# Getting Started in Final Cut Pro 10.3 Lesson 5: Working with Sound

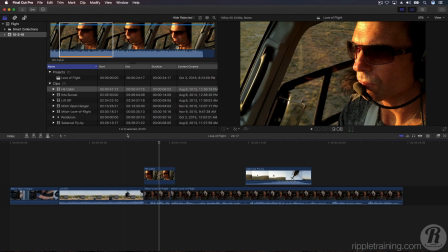(0:06)
In the previous lesson, you learned about trimming clips and how to cleverly hide a jump cut from the audience. But now it's time to add music and address some common audio problems. Click the Appearance button on the toolbar, then choose a Clip Display option in the upper left that favors a large audio waveform.
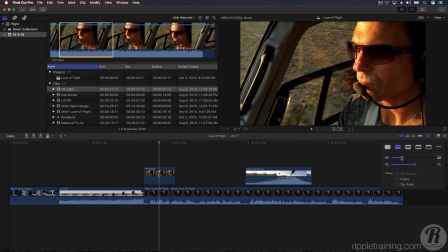(0:23)
Increase the size of the clip by dragging on the slider.
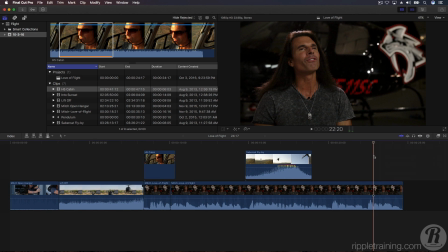(0:27)
Let's begin by playing back the portion of the interview where we cut to the shot of the Sabercat flyby.
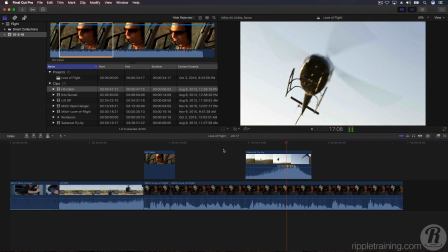(0:32) It was just something I looked at the sky one time, saw an aircraft. It was incredible to be able to see what they're seeing from the air.
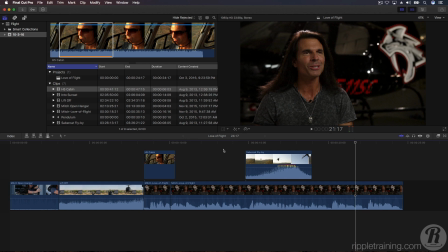(0:42)
You may have noticed that the volume of the Sabercat flyby is way too loud, and we can't hear what Mitch is saying.
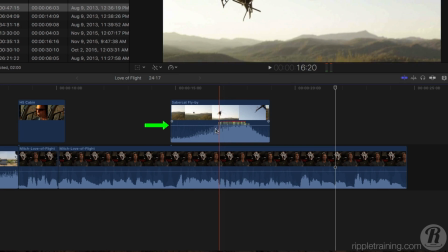(0:48)
This is an easy fix. You should see a thin horizontal line that appears in the upper third of the audio waveform.
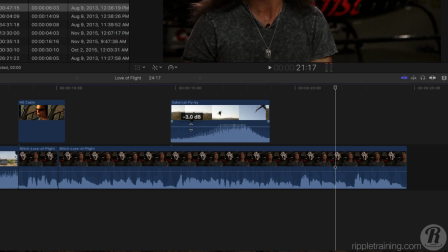(0:55)
Simply click and drag the line downward until the tooltip reads -16 dB, and play back again.
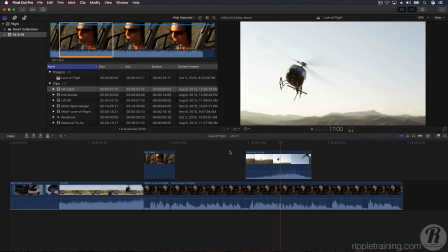(1:04) Something I looked at the sky one time, saw an aircraft up there, and thought, wow, that must be incredible to be able to.
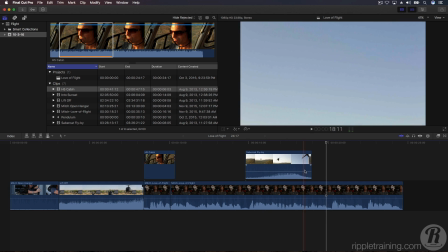(1:11)
Much better. The clip is a little bit too long, so we'll trim it back until the tail of the helicopter just leaves our view.
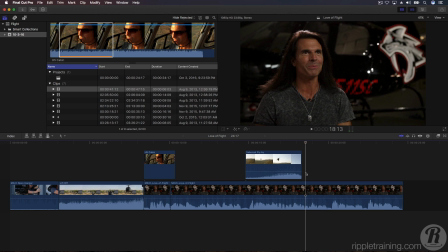(1:18)
Because we've shortened the clip, we've lost the Doppler effect. The Doppler effect is how we perceive sound as it passes by and the frequency changes.
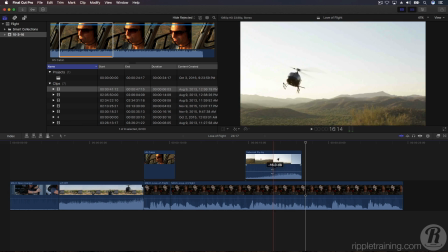(1:25)
This also causes the sound of the helicopter flying away to end abruptly. But we can add a fade to smooth that out.
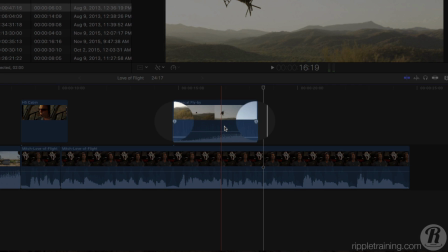(1:32)
When you hover your mouse pointer over a clip, you'll see two fade handles appear between the video thumbnails and the audio waveform of the clip.
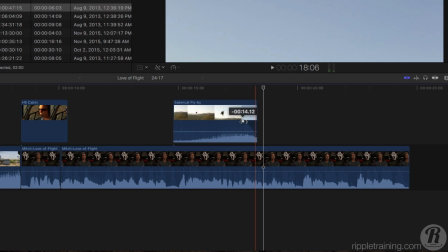(1:39)
Click and drag the right fade handle 17 frames to the left to create an audio fade.
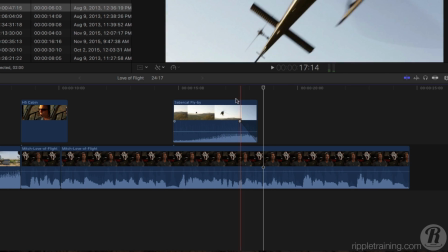(1:44)
Then right-click on the fade handle and select a linear fade. Now the clip's audio steadily fades out to the interview with Mitch.
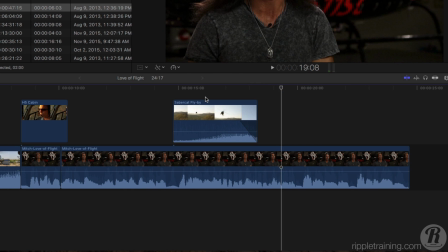(1:52) I saw an aircraft up there and thought, wow, that must be incredible.
Let's go back to the liftoff clip to perform what is often called a split edit.
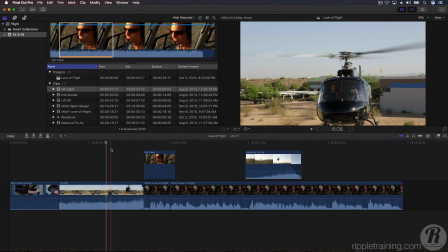(2:01)
Split edits create a subtle change from one clip to another that will lead your audience so that they'll hear the change before they actually see it.
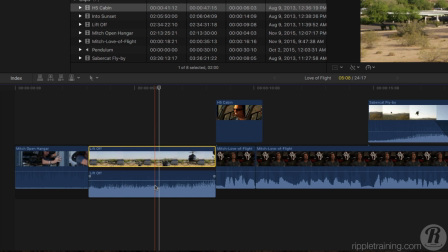(2:09)
To create a split edit, double-click the audio waveform of the liftoff clip. The audio is now expanded beneath the other clips in the primary storyline. With the audio expanded, you have independent trimming control of the video and audio.
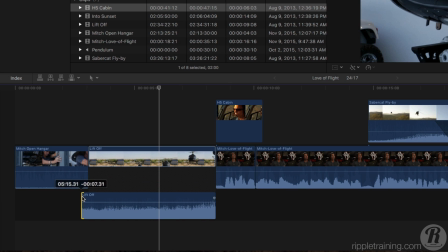(2:23)
Click and drag the left edge of the audio while watching the tooltip. When the value reads 1 second, release your mouse. Drag on the fade handle to fade in the audio for this clip. Now drag out the tail of the audio beneath the H5 cabin clip and fade that out as well.
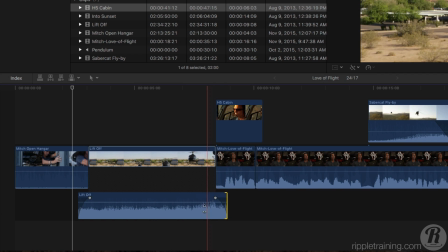(2:40)
Let's look at a fast way to remove and add fades.
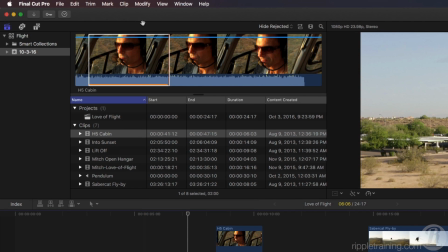(2:43)
Select the audio clip, then from the Modify menu choose Adjust Volume, Remove Fades.
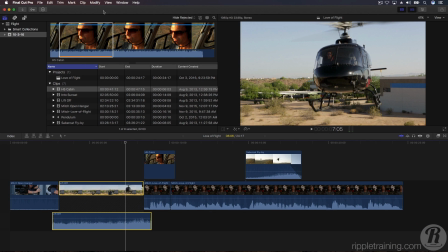(2:52)
The fades have been removed from the clip. To add fades, choose Adjust Volume, Apply Fades.
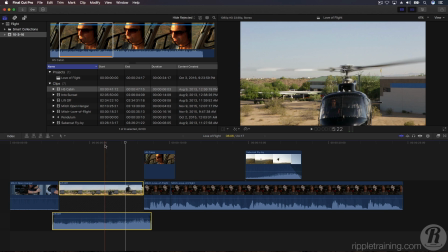(3:01)
Fades now appear at the head and tail of the audio. Let's play that back to hear our changes.
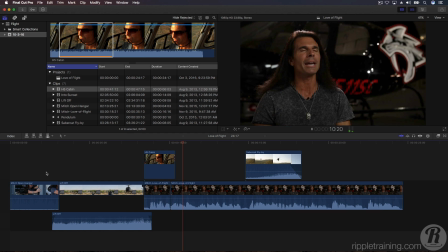(3:14) But I think the love of flight really began at a very young age.
The audio of the rotors is still a bit too loud. Let's bring it down by -12 dB, then play back again.
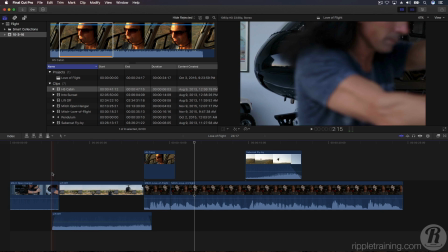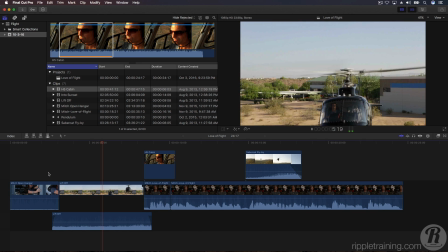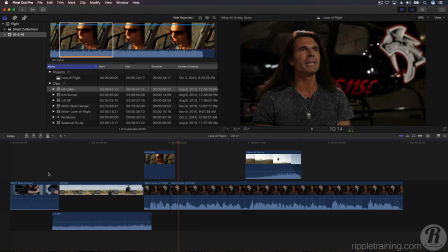(3:33) But I think the love of flight really began at a very young age.
Great.
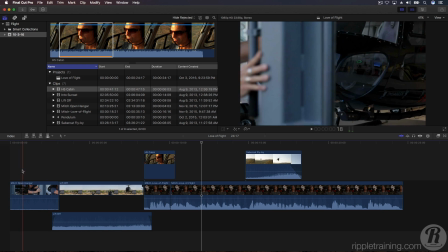(3:38)
The beginning of our story, however, is a little too quiet, and it can use some music. In the browser, locate the music clip called Pendulum.
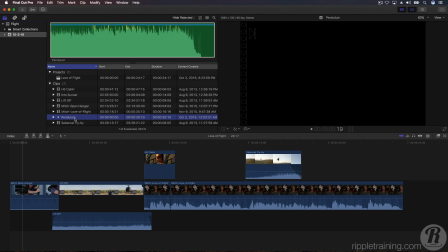(3:46)
Go ahead and drag it below the main storyline and line up the left edge of the music with the start of the project.
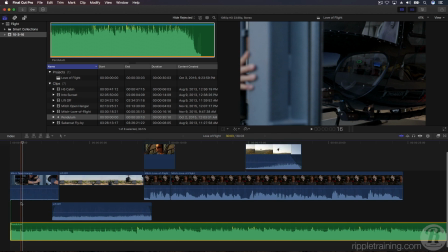(3:51)
Then release your mouse. Because the music clip is too long, we'll trim it back to the end of the video.
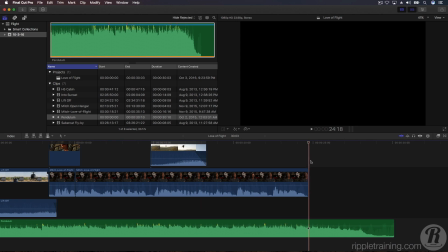(3:58)
Move the playhead to the end of the Mitch Love of Flight clip and select Trim End from the Trim menu, or press Option Right Bracket. Play through it to see how it sounds.